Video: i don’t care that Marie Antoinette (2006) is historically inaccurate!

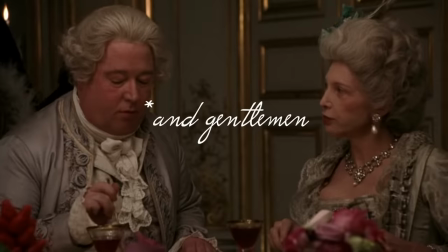[12:26]
Moving on, if you notice in the first gossip scenes, the ladies all comment on how Marie looks and what she's wearing.
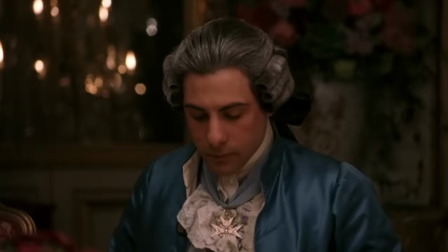[12:33]
One lady even compares her to a cake.
I think she's delightful. She looks like a little piece of cake.
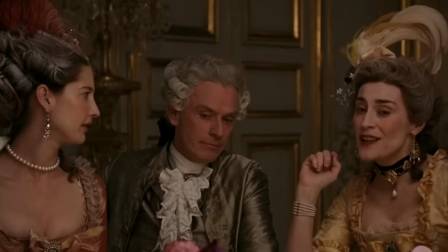[12:38] It'd be interesting to see how long she lasts.
I think whole cake analogy is kind of funny because Marie's whole pop culture legacy is the phrase let them eat cake, which she never actually said and I'm glad that they said that in the movie.
That's such nonsense, I would never say that.
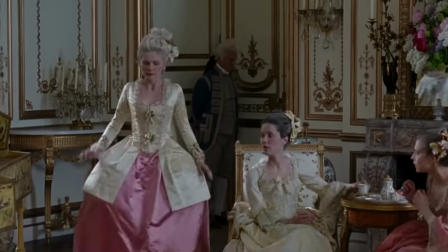[12:55]
But you know, despite that, Marie is definitely dressed kind of like a cake.
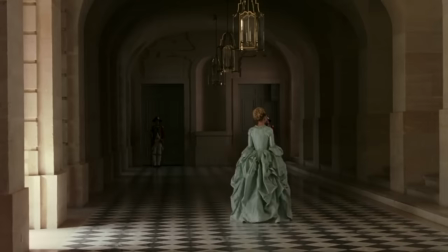[12:59]
Of course, the silhouettes of the gowns back then were kind of cake-like in general, but also combined with the confectionery colors and ruffles, she definitely looks like a little sweet thing.
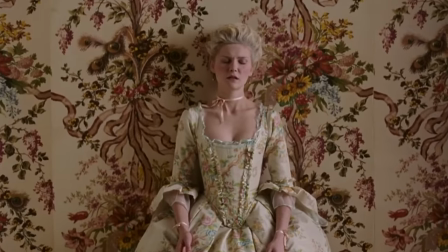[13:08]
And then there's a scene where she's reading a letter from her mother, berating her for not producing an heir.
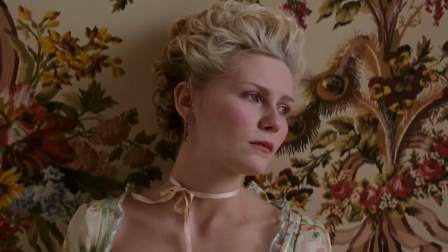[13:13] Remember, nothing is certain about your place there until an heir is produced.
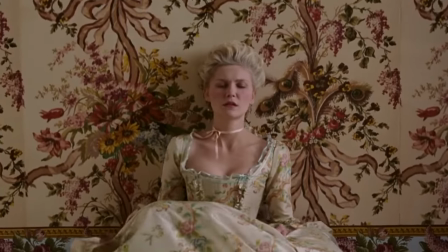[13:19]
If you notice, Marie is wearing a very similar fabric to the wallpaper, which represents how she's feeding into Versailles,
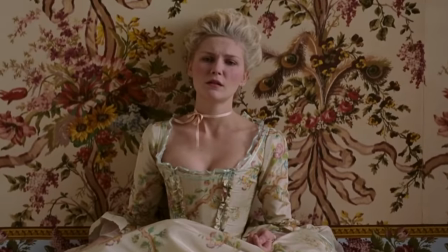[13:25]
how she's feeling overwhelmed by the expectations people have for her as the future queen. She's basically losing her sense of self to the palace.
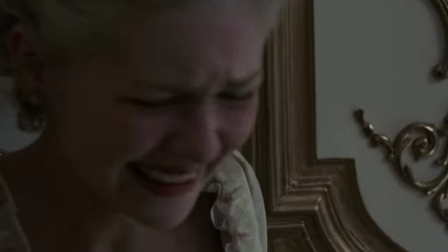[13:32]
And then of course, she has a huge meltdown when Louis XVI's brother's wife gives birth to a child.
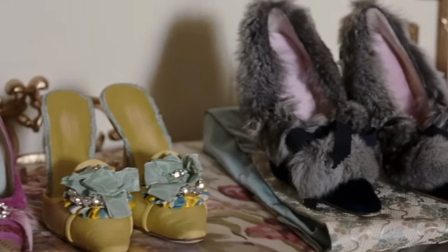[13:39]
The I want candy scene, aka one of the best scenes in cinematic history—yes, you can fight me on that—is, I think, kind of like her acting out.
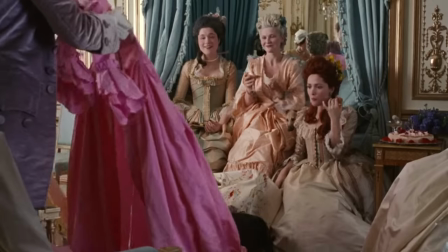[13:47]
She hit that breaking point and now she just wants to have fun. It's kind of like when you fail a test or something in college and you just want to go drink and party.
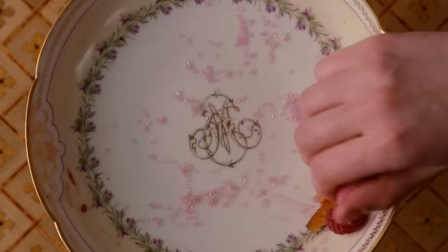[13:55]
Once again, there's a parallel between cakes and clothing. When we think of the word indulgent, we think of food first, usually, or at least I do.
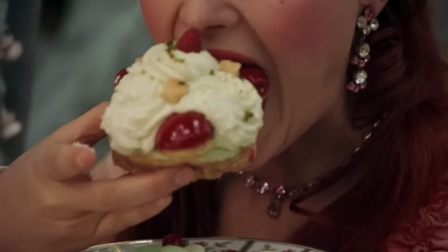[14:02]
So the best way to really emphasize this crazy amount of indulgence is to display food as well,
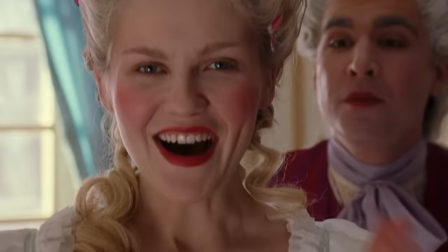[14:07]
and we see her wear this towering poof in one scene. she's out of control,
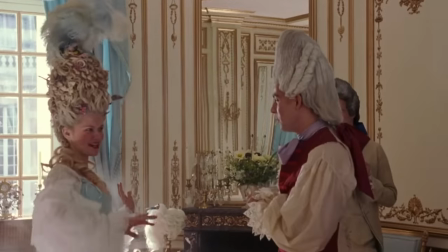[14:11]
and the movie frames her overspending as a coping mechanism to royal pressures. she's honestly saying,
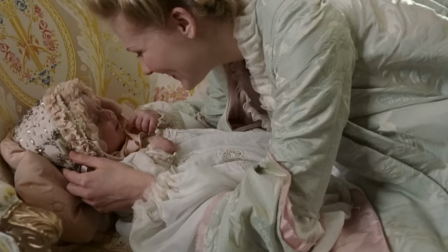[14:17]
like, fuck it, i am the dauphine. when she finally produces an heir, a huge weight is lifted off her shoulders,
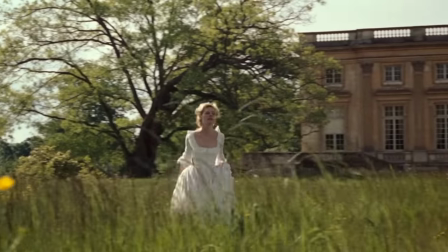[14:23]
and the costumes depict that. she starts wearing a white flowing cotton gown called gall,
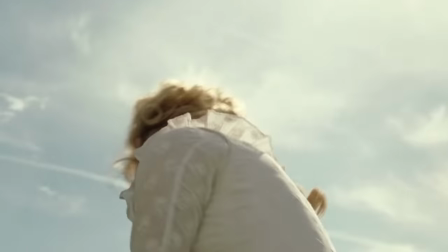[14:28]
or a chemise la rain. she wears her hair loose and natural, sometimes decorated with flowers.
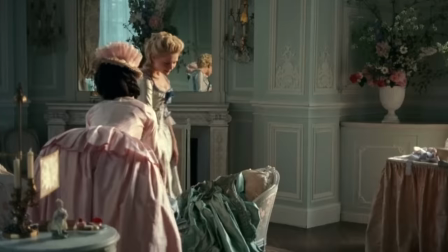[14:33]
All of this is to emphasize how comfortable and carefree she is now.
I want something more simple, natural.
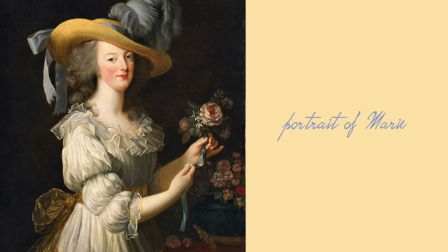[14:42]
This is all pretty historically accurate.
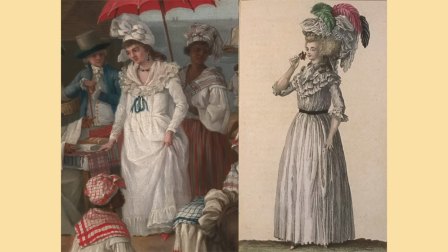[14:45]
Marie Antoinette popularized the Gaul, which was initially copied from Creole and colonialist wives who were living in climates too hot to wear silk.
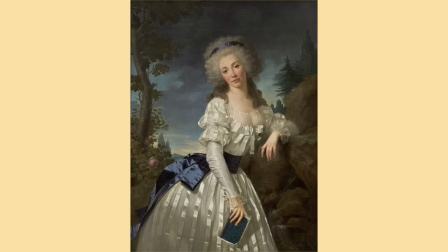[14:52]
It was super unrestricting and worn over flexible cloth bodice. Again, the timeline is a little inaccurate. The change Marie makes from these restrictive dresses to the Gaul is very quick in the movie to represent her pre-baby and post-baby life, but in actuality, it was more of a gradual process. French aristocrats in general were moving towards looser and more comfortable clothing due to Rousseau's writing.
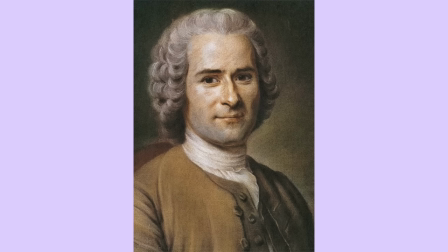[15:16]
Jean-Jacques Rousseau was a French philosopher, and he started writing about how luxuries were linked with deplorable socioeconomic iniquities, and his influence sparked this trend among aristocrats to dress a tad more modestly. The chemise a la rain wasn't the only dress to come about. There was also the robe a la polonaise.
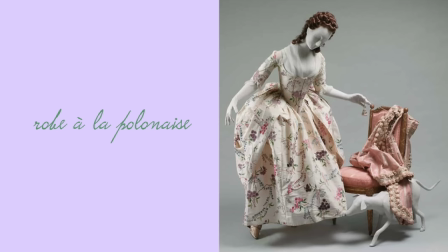[15:34]
In 1775, Marie and her friends adopted this dress, which eliminated the restrictive panniers and long train associated with the robe a la francaise.
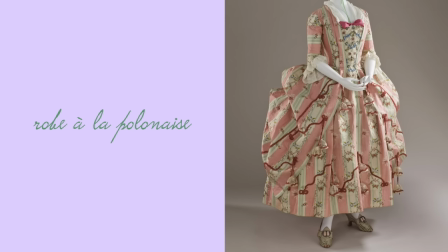[15:42]
The cut of the overdress was a lot looser, and because the skirt was looped up to reveal the ankles, it was easier to move in.
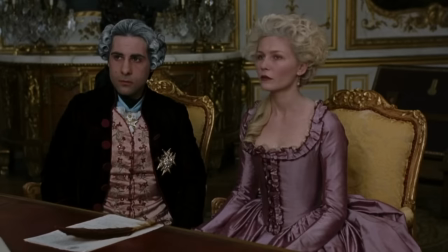[15:49]
In the final segment of the movie, Marie has to rejoin the court of Versailles to support her husband.
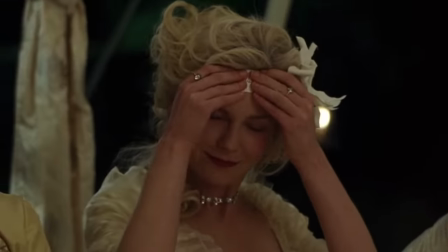[15:54]
She transitions from creamy white colors to very dark colors when her mom and son die.
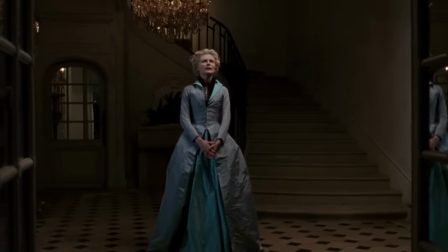[15:59]
The dresses are once again more restricting, but instead of being bright and pastel like they were in the beginning of the movie,
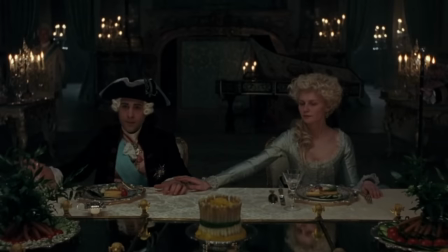[16:04]
the colors are dusty, faded, and muted to show how Versailles is fading into history.
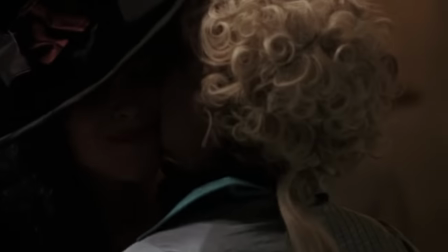[16:09]
The fabric material also looks heavier to represent the pressure Marie is increasingly under. So overall, as you can see, the most anachronistic aspects of her styling, the color, the fabric of the dresses, the makeup, the hair, these were all done for artistic and narrative purposes.